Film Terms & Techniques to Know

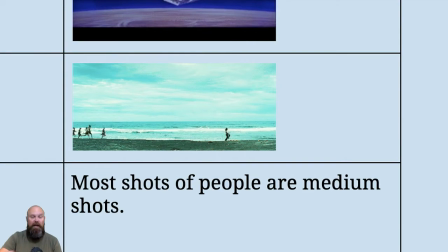But it's kind of funny to show how far away they are from everything and how he's got nowhere to go and these people are just going to catch him eventually. But right now he's kind of doing his drunken run, whatever, ahead of them. So it is a lot funnier, and it's a cool choice to show the scope of everything.
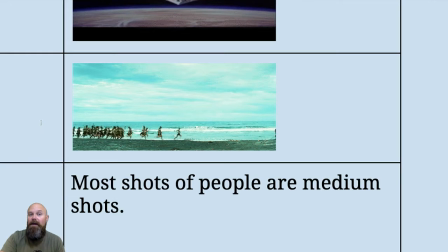In a full shot where you can see how big this crowd is that is following him, as opposed to being close to him and maybe just looking over his shoulder to see that there's,
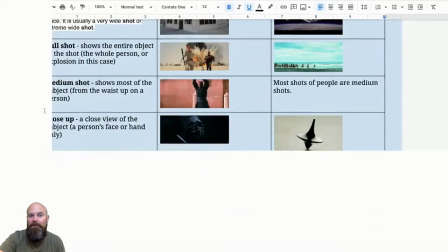25 cannibals who are chasing him now.
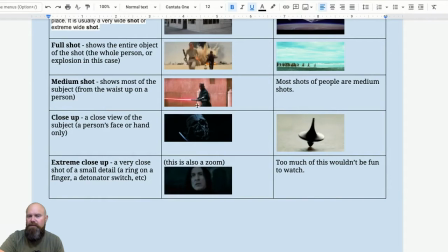A medium shot shows most of the subject, and the subject doesn't have to be a person. It could be a car, it could be a phone or whatever. Like if you're just showing the top part of a phone or something, that would be like a medium of the phone. Or if it's just one word, it would be a close-up, which we'll get to in a minute.
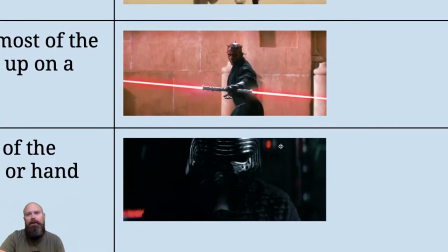So a medium shot is like in this case right here, and these are all pretty Star Wars heavy because it was easy to find Star Wars GIFs or GIFs.
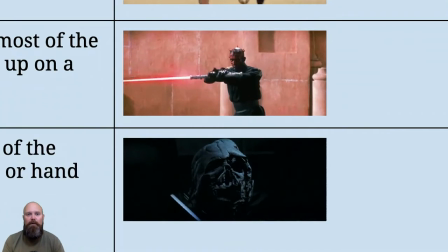We could have that argument, but I'm doing the video, so it's kind of a one-way argument. Anyways, Darth Maul right here, we don't need to see like what kind of boots he's got on or anything because we're interested in this like giant lightsaber that is filling up the screen.
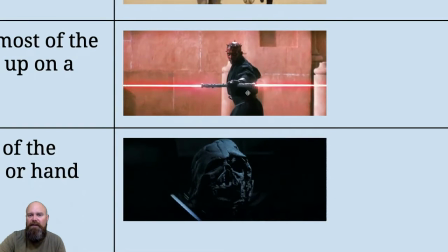It's a pretty cool shot. But we can see his face, which he doesn't have a whole lot of expression, which is his thing. But we just see him from the waist up because we don't need to see anything else. We don't need to see above him. We don't need to see how big the room is or anything like that. And we'll get the reaction shot of the other people coming the other way. Most shots are medium shots.
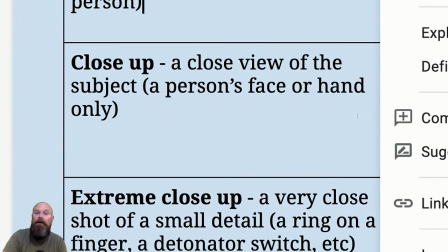I don't feel like there's a whole lot we need to say about these. Now, as far as a close-up, close-ups seem pretty
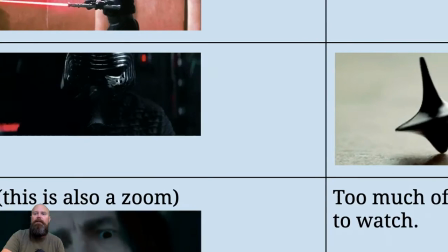straightforward, like it's a close-up of something, but the purpose of the close-up shot is what's important, like why.
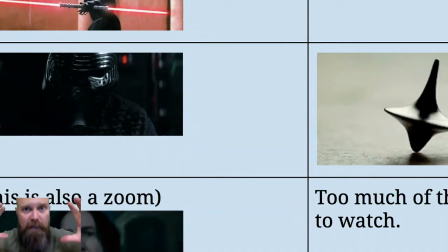I'm not going to ask you to just say, hey, here's a close-up shot and something's real close. That's not what I'm after.
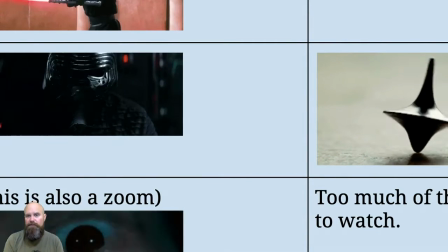I'm interested in why did they do a close-up shot? What's important about this?
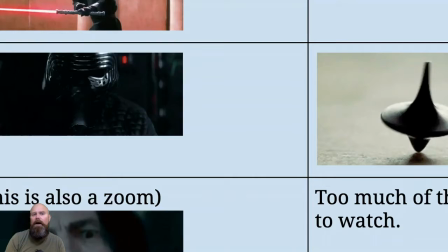So in one of the Star Wars movies here, why are they like slowly zooming in on Darth Vader's helmet?
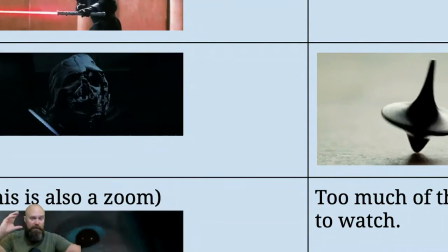Why are they like then switching to Kylo Ren's helmet?
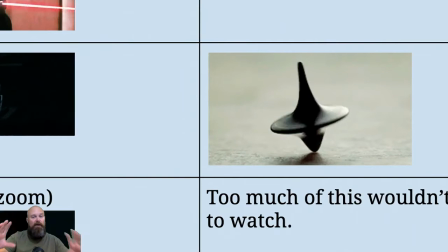Or if you've seen Inception, you know, the close-up shots of the totem and the top that is spinning are kind of significant.
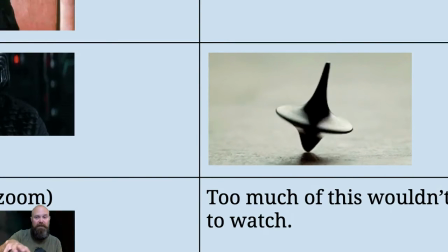And if you haven't seen the movie, I won't take you through the whole thing right here, but I'll just tell you that it is made to seem that it's very significant.
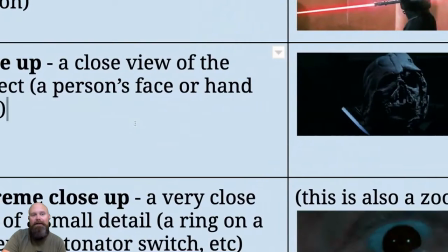I would argue that it's maybe not all that significant, but if you want to know that, you got to take my science fiction class where I will explain that whole thing.
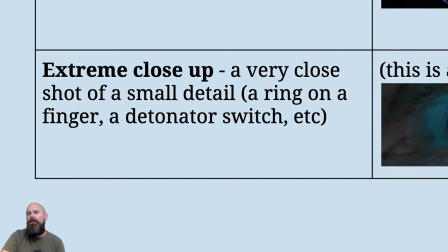Now, in extreme close-up, we're not going to be talking about this too much,
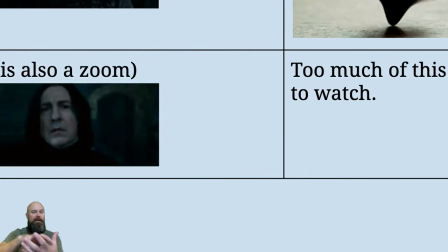but maybe there would be a reason to like zoom in on something, because what that does is it draws your eyes right to something.
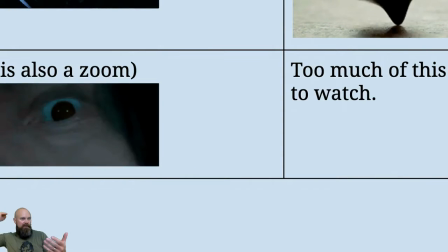So if I had like a message or something and the camera was on it and it zoomed way in on like one word or one emoji or something like that, that would be useful because it would draw your attention to it as opposed to, oh, there's a whole paragraph here.
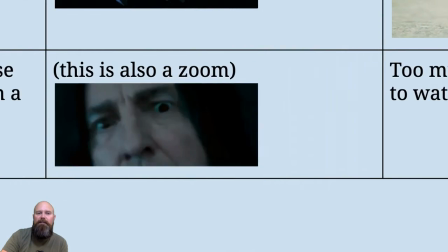I don't know what's important. So this one right here was Snape. And of course, somebody made the GIF so that it zooms in and out. I don't think it actually does that.
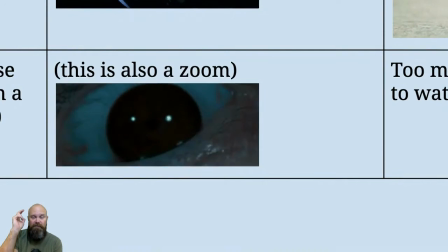This is kind of like amateur dad getting your band concert when you were in 6th grade or whatever type of thing, getting the camera calibrated.
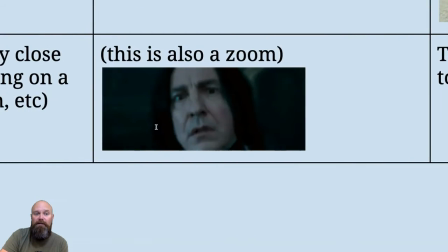But maybe there is a purpose to zooming in on something very closely.
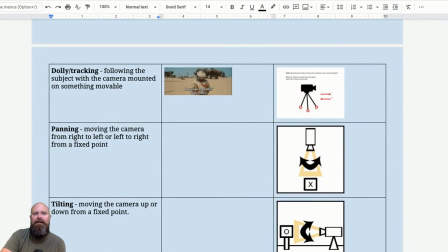All right, still with me? Let's talk about a little bit of movement. Dolly and tracking shots, panning shots, and tilting shots. It would be, well, maybe I'll end up adding some pictures to this and cutting out some of the document.
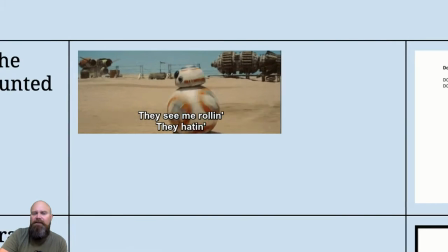But a dolly shot, a dolly is basically one of these things here that rolls.
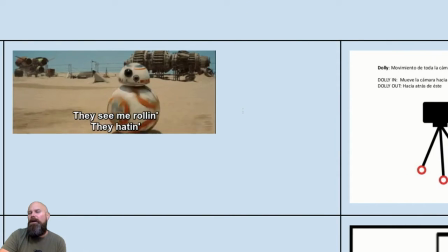We're not going to have a dolly.
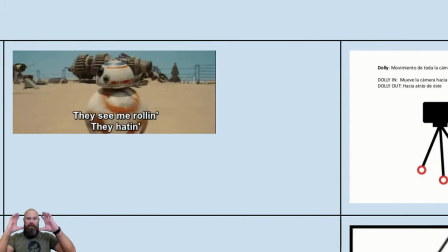It's unlikely that you have a dolly, but you probably can walk very smoothly and keep the camera or your phone or whatever it is you're using very smooth.
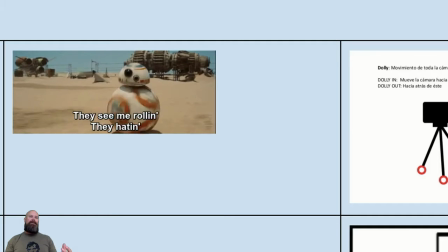Maybe you have a skateboard, maybe you have some skates or something like that. Maybe you'll roll yourself along as you dolly. Maybe you'll be driving. I don't know. Like whatever you're doing, make sure you're being very careful. But we may not be in school for all of these things when you're doing this. So I don't know how you're going to be doing your dolly and movements.
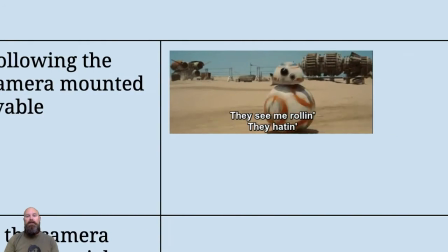But a dolly and a tracking shot is basically like you can see that BB-8 is like rolling along and things are moving in the background, but we're keeping him standard. So it's probably something that's like driving alongside him as he's being filmed.
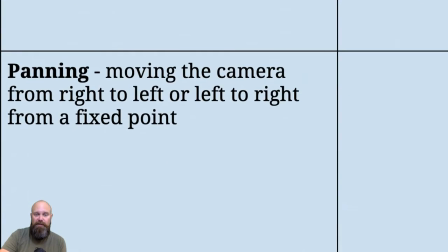Excuse me. A panning shot would just be moving the camera left and right.
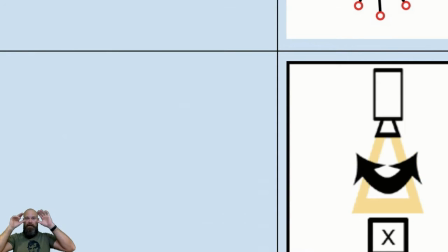Like maybe it's from the character's point of view. Like if my eyes are the camera, then it would be just, what is the purpose? Am I taking in the room or whatever? Am I just seeing what's to the left? Are we purposefully not panning all the way right,
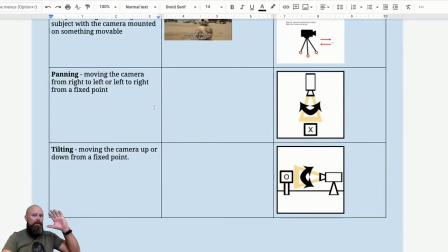but we hear a sound effect over here because we want to know what's happening and we're making the audience wonder like what's going on over there? Tilting would be up and down, okay? I don't think you're going to see a whole lot of times where the camera just tilts up and down or moves left and right because you've got 360 degrees.
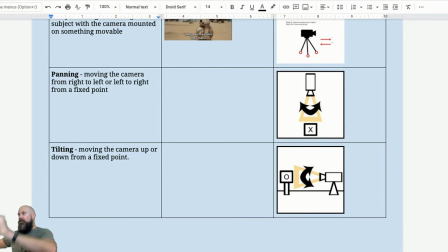So something that is like moving in different, axes or whatever.
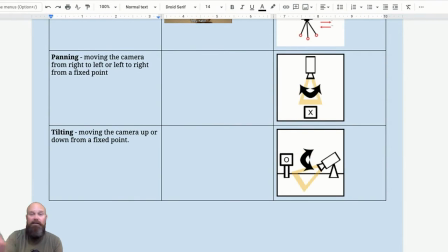I just want you to know what a pan and a track is, and a tilt. So panning is left and right, tilting is up and down from a fixed point.
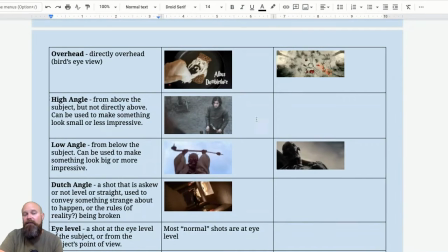A couple other ones, overhead high angles and low angles. These are similar, but there would be different reasons you would want to use them.
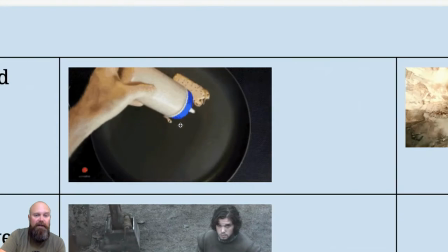An overhead would be something that is directly overhead, obviously, over whatever it is you're shooting.
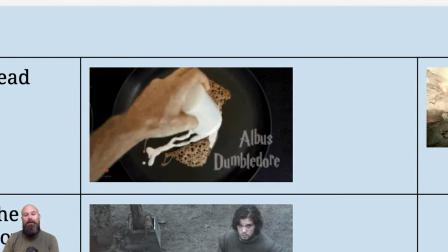So for this one, as they're making the Albus Dumbledore pancake, they want to be able to show directly over it, nothing else.
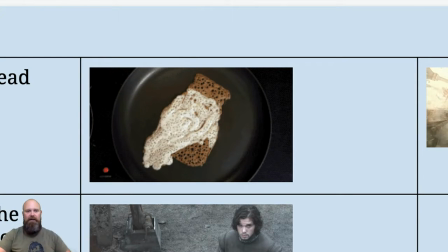We don't need to see what kind of oven's going on or anything.
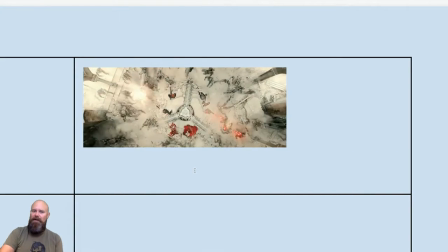For this one from Avengers Age of Ultron, they wanted to show like this central thing that these bots can't get to is important. And so they're showing like the perimeter of Avengers that are fighting them off and whatever.
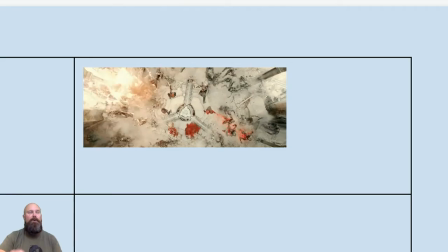And they slowly zoom in on it because it makes it more effective to show that as opposed to just picking one part in the circle where you would show that instead.
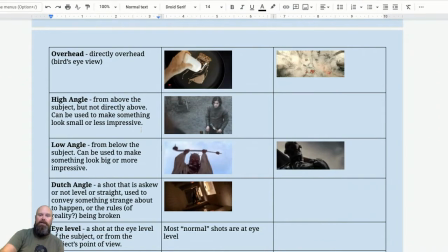A high angle would be something that is from above the subject. So in this case, we've got a character who is being looked down on,
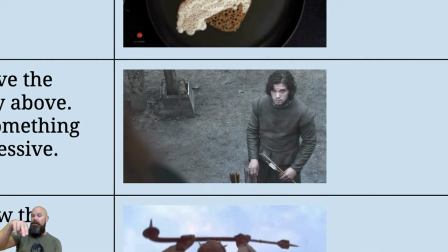and he is physically being looked down on because the person looking at him is standing higher than him.
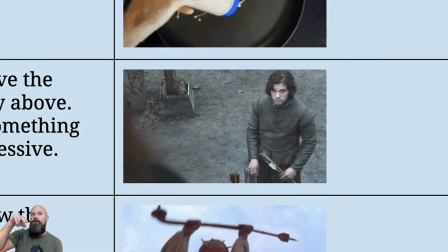But also when we meet him in the show that we meet him in, the person looking at him is looking down on him because she doesn't like him.
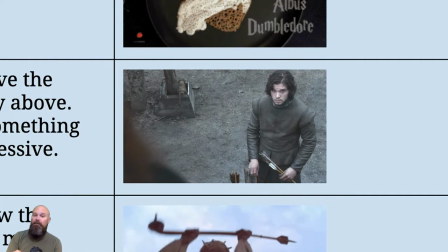Just as a side note, this is Jon Snow from a TV show called Game of Thrones, and the person looking at him is his kind of stepmother.
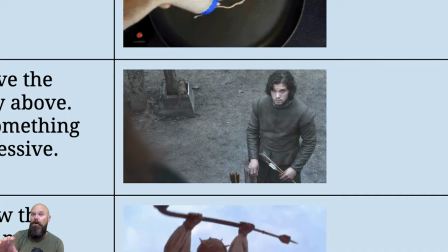What happens is a guy named Ned goes off to war. He comes back with a baby, and his wife's like, wait, what?
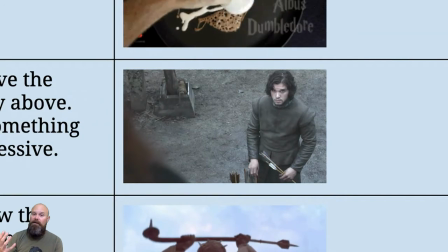And he's like, it's war, honey. It's like, I got to take care of this baby.
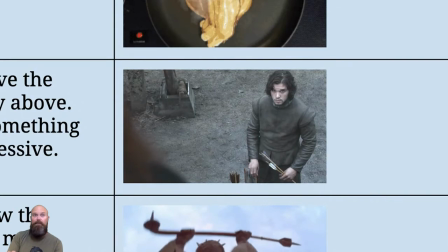And there's more story to it, but he somehow convinces his wife and lets his wife know that we're going to raise this kid, and that's just how it's going to be.
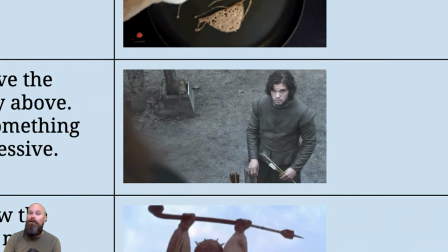And so whenever she looks at him, she sees her husband's infidelity. So she always sees him as this like blight on their relationship.
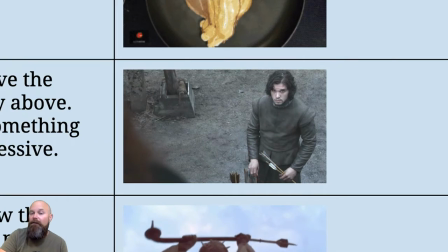And he's also referred to as the bastard throughout the story. And he becomes more than that.
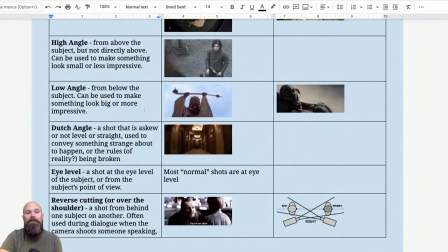But, that's, you got to watch Game of Thrones to see what I'm talking about. A low angle would be something that is shot shooting up at something to show how intimidating something is. So like that Jon Snow picture that I just talked about, his point of view where he's looking up at his adoptive mother would be looking at her that she is imposing, and while she's looking down on him.
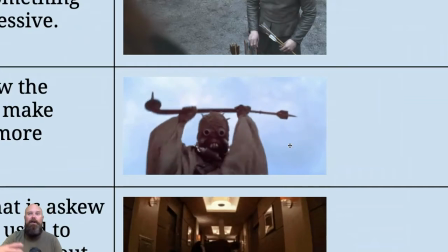So these two that I took, we've got Luke Skywalker who's on the ground looking up at this Tusken Raider who's like about to hit him with a stick.
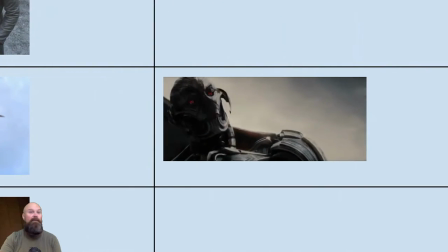We've also got, I don't remember who it is who's looking up at Ultron. I think it's just the for our benefit. I think he's just talking. He's just having like a soliloquy where he's talking about his big plan or something. We're looking up at him to show like how big this dude is and how powerful and impressive he is.
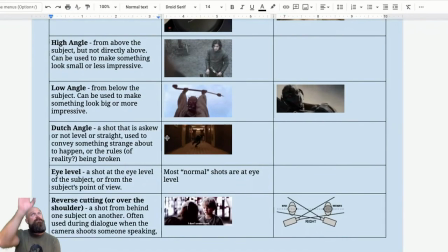So a low angle would show how tall and impressive and big something is.
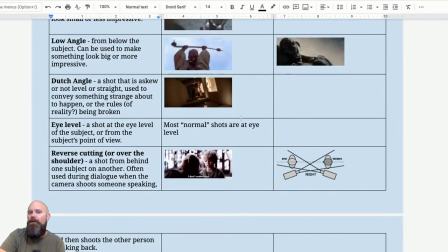A Dutch angle is something I don't think you're going to see too much, but watch for them because a Dutch angle is something that is kind of askew or something tilted or something that starts maybe upside down and then kind of rolls into right side up.
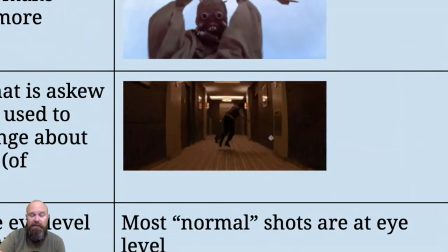I used a shot from my favorite scene in Inception, which is, stay with me here.
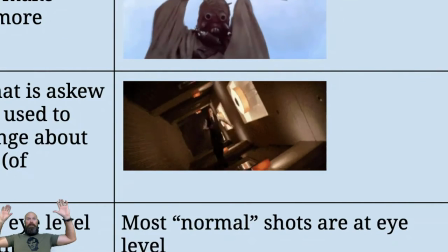This is a part where characters are on a plane dreaming that they are in this city.
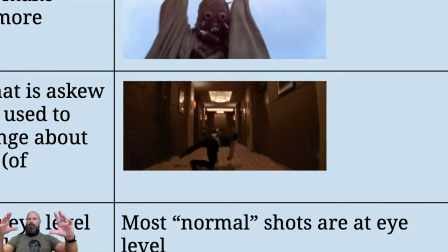And in the city, they're in a van where they're dreaming that they're in this hotel. Okay, still with me?
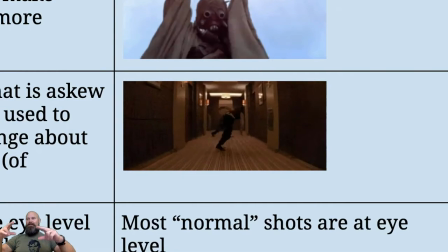So what happens is in the second dream, this van starts to roll down a hill.
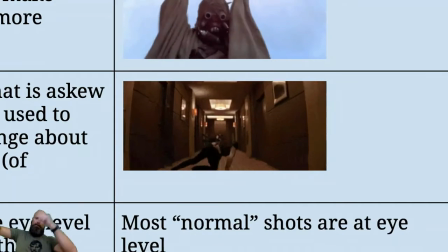And while it's doing that, while they're strapped in, their brains are interpreting that they're rolling. And so while they're in this hotel, the whole thing starts to roll.